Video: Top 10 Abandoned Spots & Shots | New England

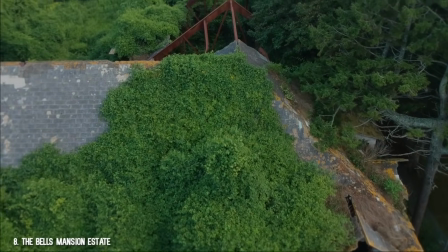4:06 This carriage house for the horses is all that remains and it's especially beautiful
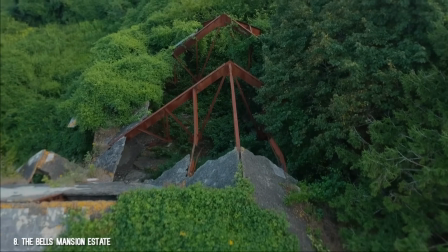4:12 in the summer when all of the ivy and foliage has grown in and covered the remains.
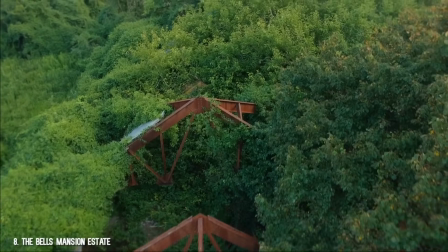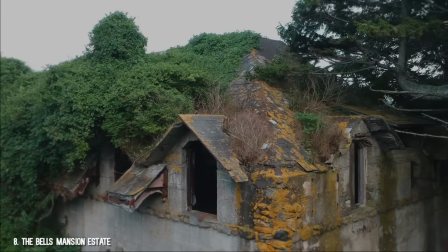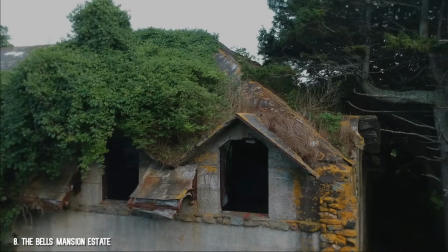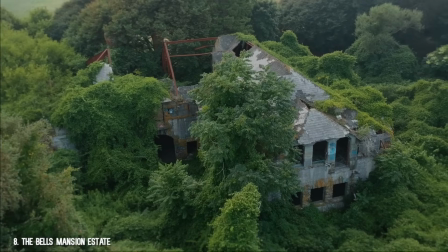4:34 This shot perfectly captures the beauty of abandonment to me just being peacefully reclaimed by nature,
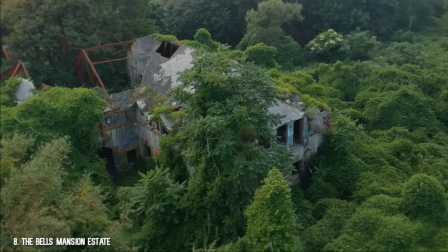4:41 and for that, it gets a spot on my list.
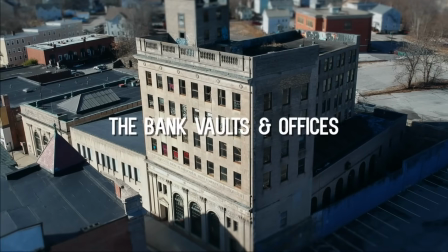4:48 Number 7, the bank vaults and offices.
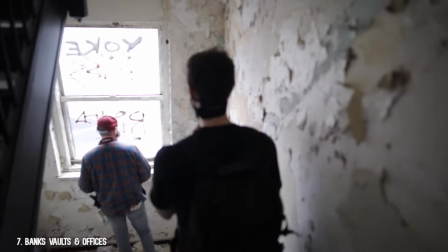4:51 This one is actually pretty recent, but it was the most involved shoot I've done short of a full-length documentary.
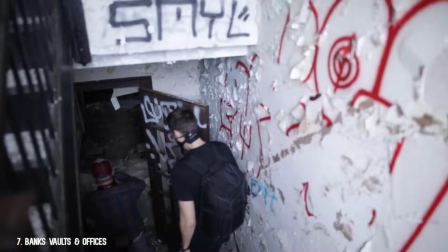4:58 We actually had to film here on two separate days to capture everything.
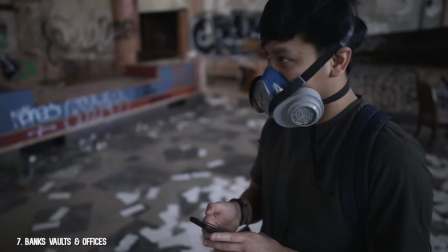5:01 There was a lot to see, and definitely the best things in here were the vaults and the main lobby, which is where my favorite shot is.
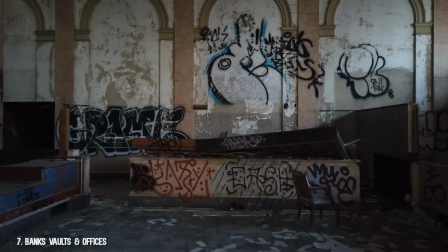5:09 It's actually the first one in the video tracking backwards.
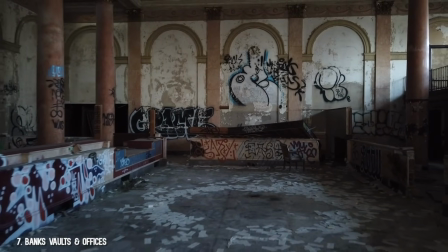5:12 I love this opening because it sets the scene right off the bat by slowly exposing the extent of the decay here and the size of the bank itself.
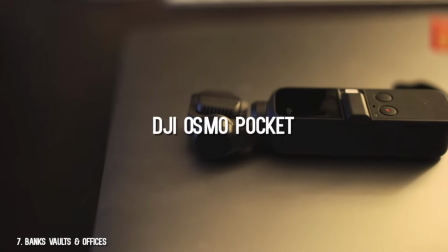5:21 I actually shot this with a DJI Osmo Pocket which is the same company that makes my drone. And this little camera is basically a drone but without the propellers which allowed me to get that really smooth shot tracking backwards.
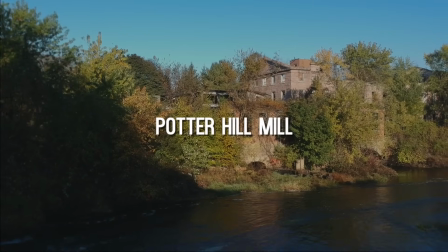5:36 Number 6. Potter Hill Mill. One word for this one, beautiful.
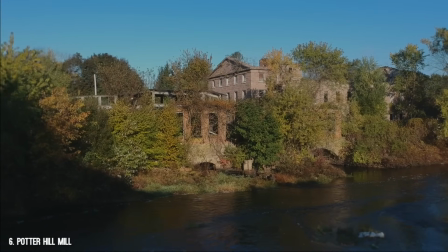5:41 My friend Eric and I drove down here at sunrise one morning just to shoot this video.
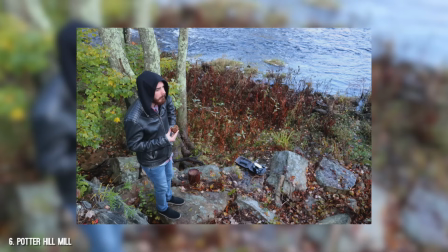5:46 I had this place on my list for a while and plan to visit here specifically in autumn so I could get the leaves changing colors.
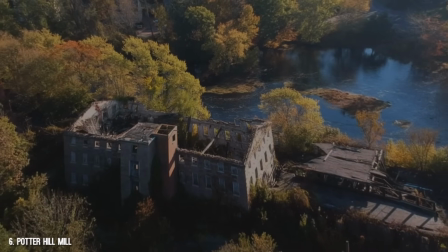5:54 I was very particular about this one and I think it paid off. The colors and the setting totally capture New England in the fall.
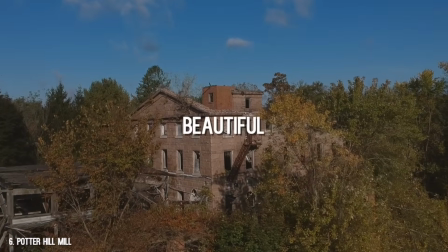6:02 I'll say it again, beautiful. I love living here.
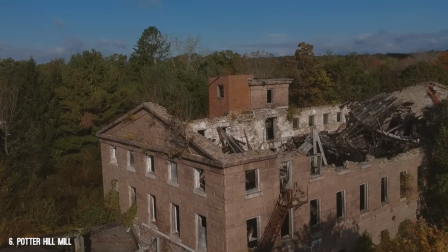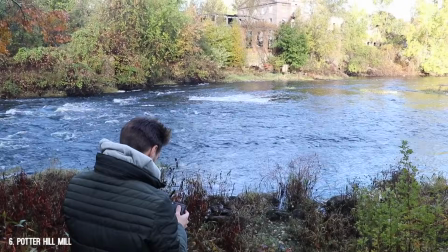6:14 The tricky thing about this shoot is that I had to launch my drone from across a river and kind of guess where it was once it got to the other side of the mill.
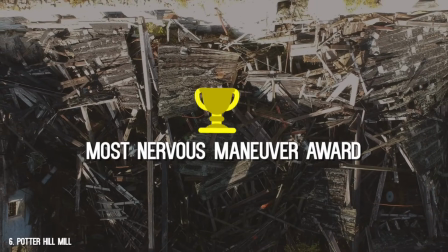6:23 This video gets my most nervous maneuver award when
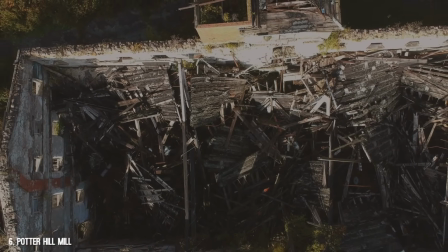6:28 I dropped the drone into the collapsed mill and couldn't see it in my line of sight. Gotta risk it for the biscuit though, right?
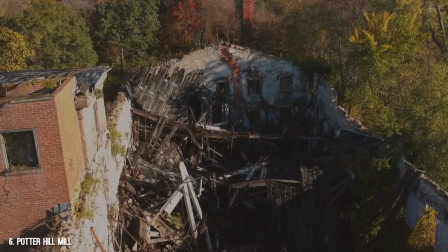6:36 This one stands out to me as the most visually pleasing location. Everything combined here, I'm a huge fan of.
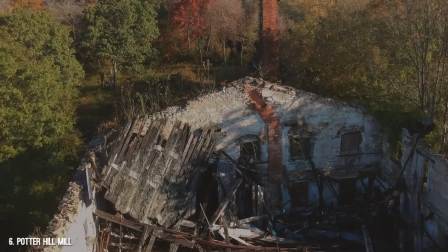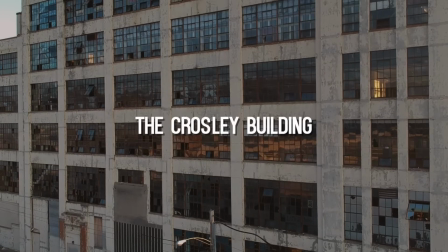6:54 Number five, the Crosley building.
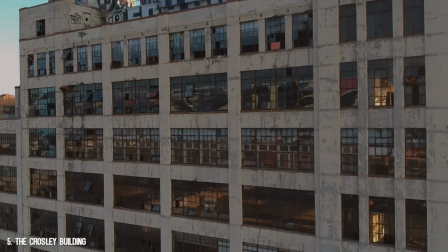6:57 Constructed in 1929 for the famous Crosley radios, it sits off the main highway in Cincinnati, Ohio.
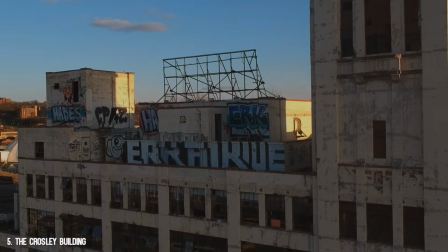7:05 It's huge, and I love the industrial architecture here. It was actually designed to resemble a giant radio.
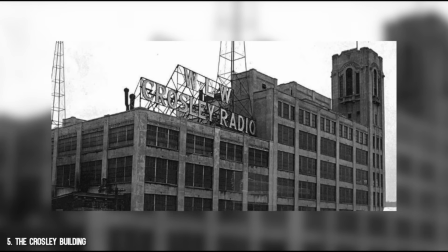7:14 Crosley used the buildings to broadcast from his radio tower on the roof. Transmissions from the radio station could actually be heard from Florida to New York.
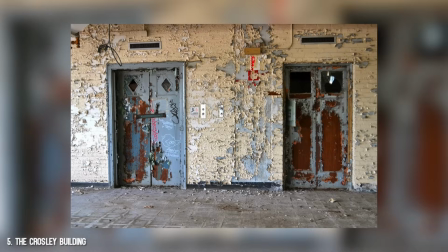7:24 Most of the building is empty now since the first seven floors were used for manufacturing,
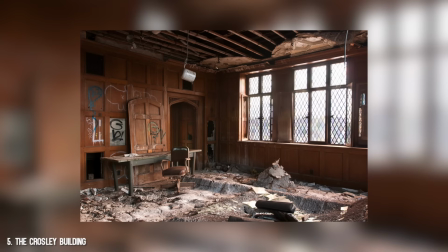7:30 but the ornate CEO office is still at the top of this building.
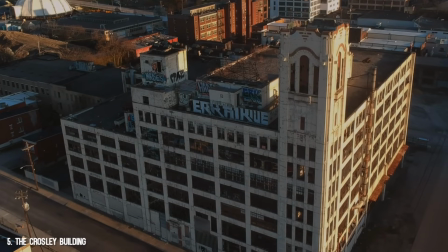7:36 It looks completely different than the New England mills that I'm used to seeing and it has a super interesting history which made it exciting to shoot.
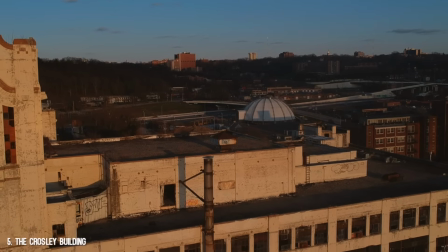7:46 This is the first place that I visited as part of my Abandoned from Above series so if you watch that one
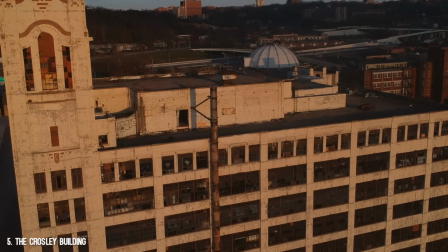7:52 it's edited a lot differently than what I do now but it made me learn some good techniques with the drone.
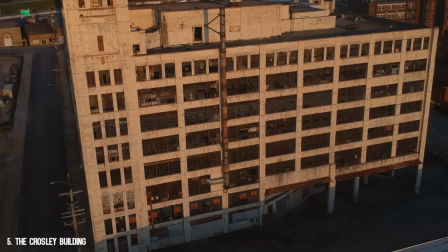7:59 The shot that sticks out to me from this location is a simple left to right flight by the corner of the building.